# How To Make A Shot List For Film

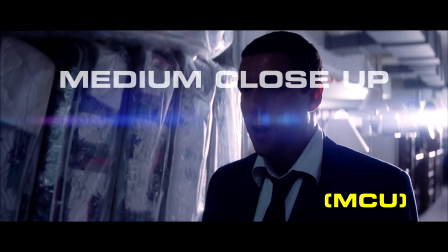[4:04]
Now framing wise, this is all of the actor's head down to the top of his shoulders.
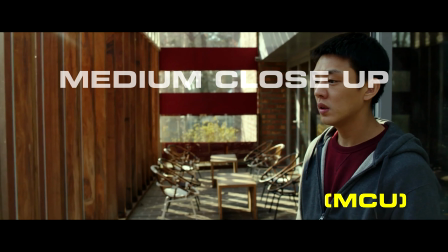[4:10]
So not like the medium shot, we just stop at the top of the shoulders.
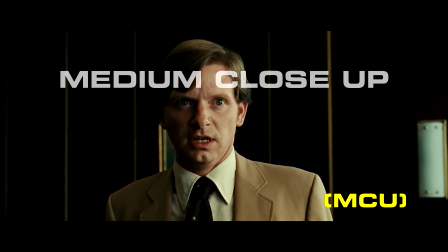[4:14]
Another shot to emphasize relation of characters in the frame and also emotion.
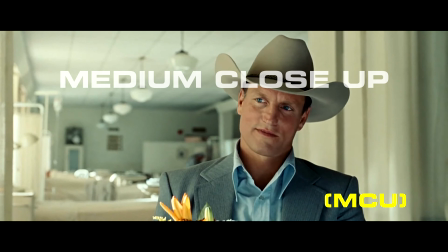[4:20]
And the abbreviation for this is, get this, MCU.
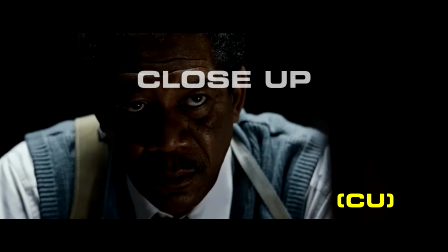[4:24]
Yeah, not that MCU. Oh yeah, the close-up. All of the feels and all of the emotion are generally contained within the close-up.
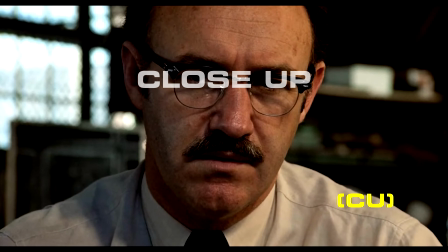[4:33]
Now framing wise, it's usually top of the forehead to just underneath the chin, and that's if you're framing an actor.
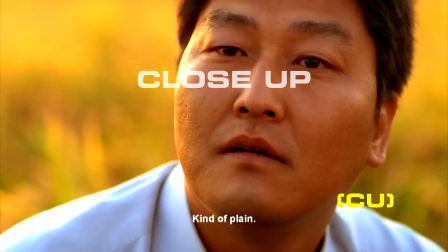[4:40]
Sometimes the close-up is used for inanimate objects and inserts.
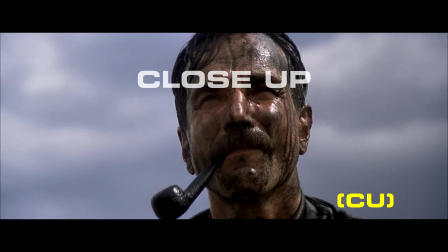[4:46]
The abbreviation for close-up is CU. Next up, we go real close.
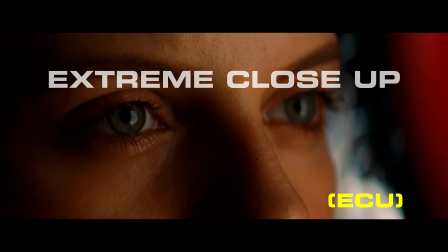[4:52]
Oh yeah, the extreme close-up. The close-up's big brother.
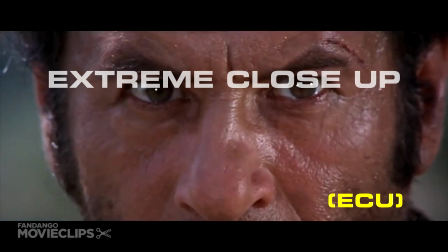[4:58]
Yeah, so here we are framing the shot with the actor's features in mind.
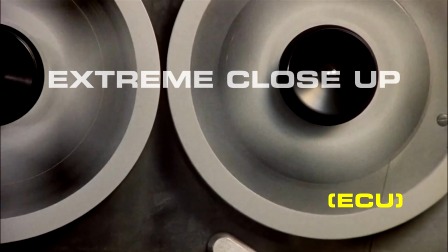[5:03]
So eye level down to mouth level, or in other cases, we're framing it for a object as an insert.
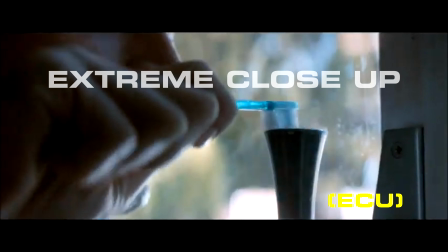[5:10]
Either way, it's about showing the closest possible emotion or thing for the audience to really pay attention to.
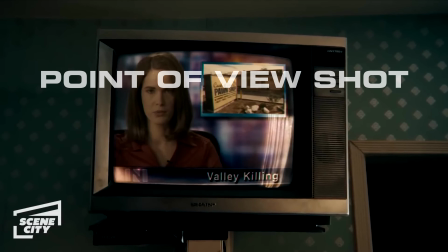[5:17]
Next up, we have the point of view shot, or abbreviated as POV.
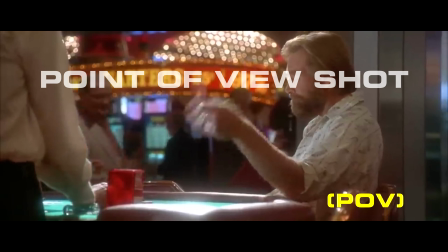[5:23]
Now this is looking through the actor's eyes and giving us their viewpoint,
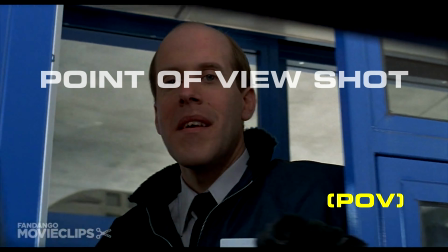[5:27]
basically covering the same sort of focal length that the actor's eyes will see, or in some cases zooming in to something really important.
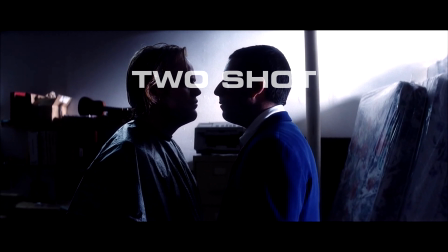[5:35]
We look at the two shot. Framing wise, this contains both actors within the frame.
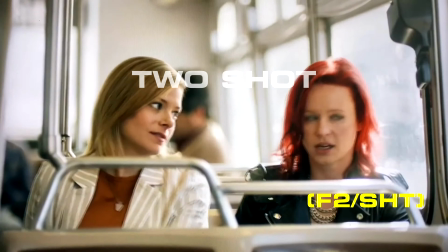[5:41]
It's usually used to display the characters' relationship to each other, often close, sometimes antagonistic.
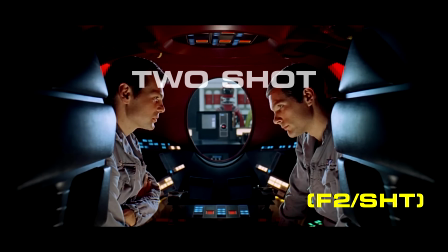[5:47]
The abbreviation for this shot is F2/SHT.
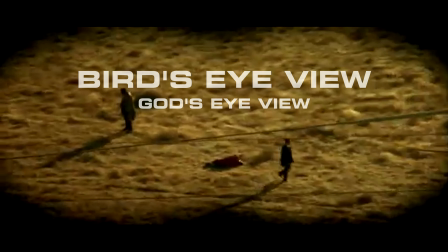[5:52]
A deserving shot on the list will be the bird's eye view shot, and sometimes referred to as God's eye view.
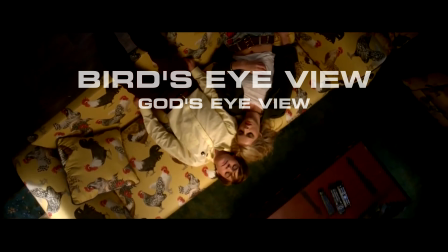[5:59]
Now the bird's eye view is in its title. We are looking from a high down at characters or location.
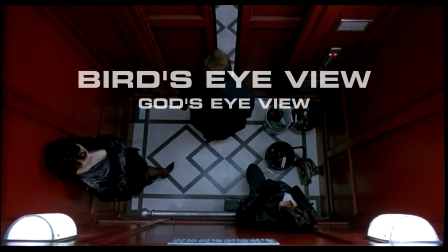[6:06]
Where it's God's eye view, we sometimes are just hovering over the character and just following them.
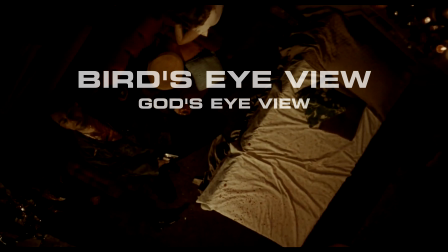[6:11]
So we are omnipresent and we are simply observing them. Sometimes that communicates a sense of judgment or indifference.
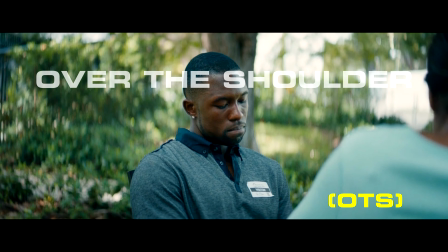[6:20]
Finally, on our list of examples, we're going to look at the over-the-shoulder shot, often abbreviated as OTS.
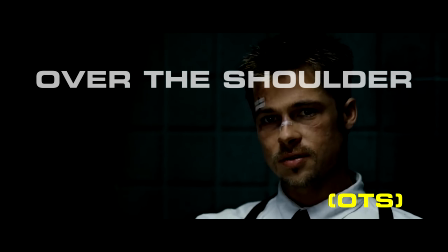[6:27]
Now this shot is framed just over the shoulder of one of the actors looking at the other actor, and then reverse.
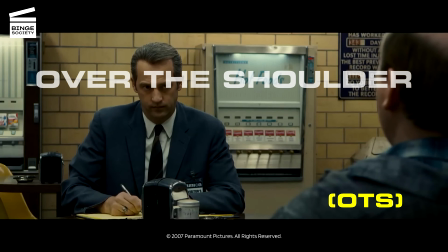[6:33]
This indicates the relationship between the characters, whether it's close or distant. In this section, we also need to consider shot action, which is to say, is the shot being shot from a low angle?
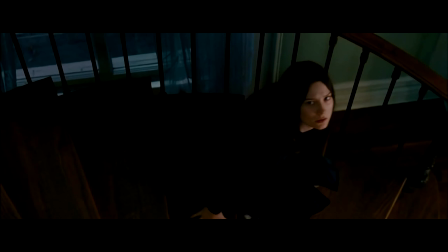[6:47]
Is the shot being shot from a high angle? Are we dollying across?
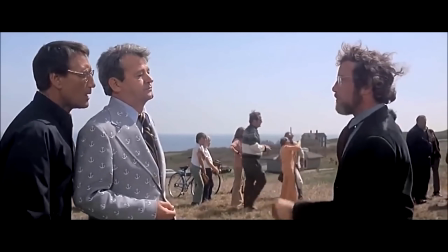[6:52]
Meaning to say, are we moving from left to right? Are we staying stationary and panning the shot? So the shot action is really important to also note down, because it mentally prepares you for what you know you're going to have to do. Whether you're shooting the film or not, or whether this is someone else who's actually shooting it for you. On the idea of what program you should use, there are a few good ones. I think there's even some mobile apps that you can use right now. But if you're starting out, or kind of early in your filmmaking career, then guys, I think spreadsheets are perfectly fine.
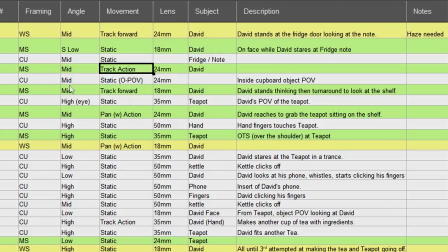[7:31]
And you can go as complicated as you want with a spreadsheet, or you can keep it as simplified as you want. Me personally, I like to keep it simple. That's just, it just helps. You don't want to put anything in your way that complicates the process. And really what you're trying to get to is the images and what the construction of these images mean. So when you're thinking about your shot list, you're thinking about your film and how in your mind's eye you perceive that film. So keep it simple, guys. I'll say recommended, go with a spreadsheet at first. It's a lot easier. This is a bonus tip. Yep, a bonus tip.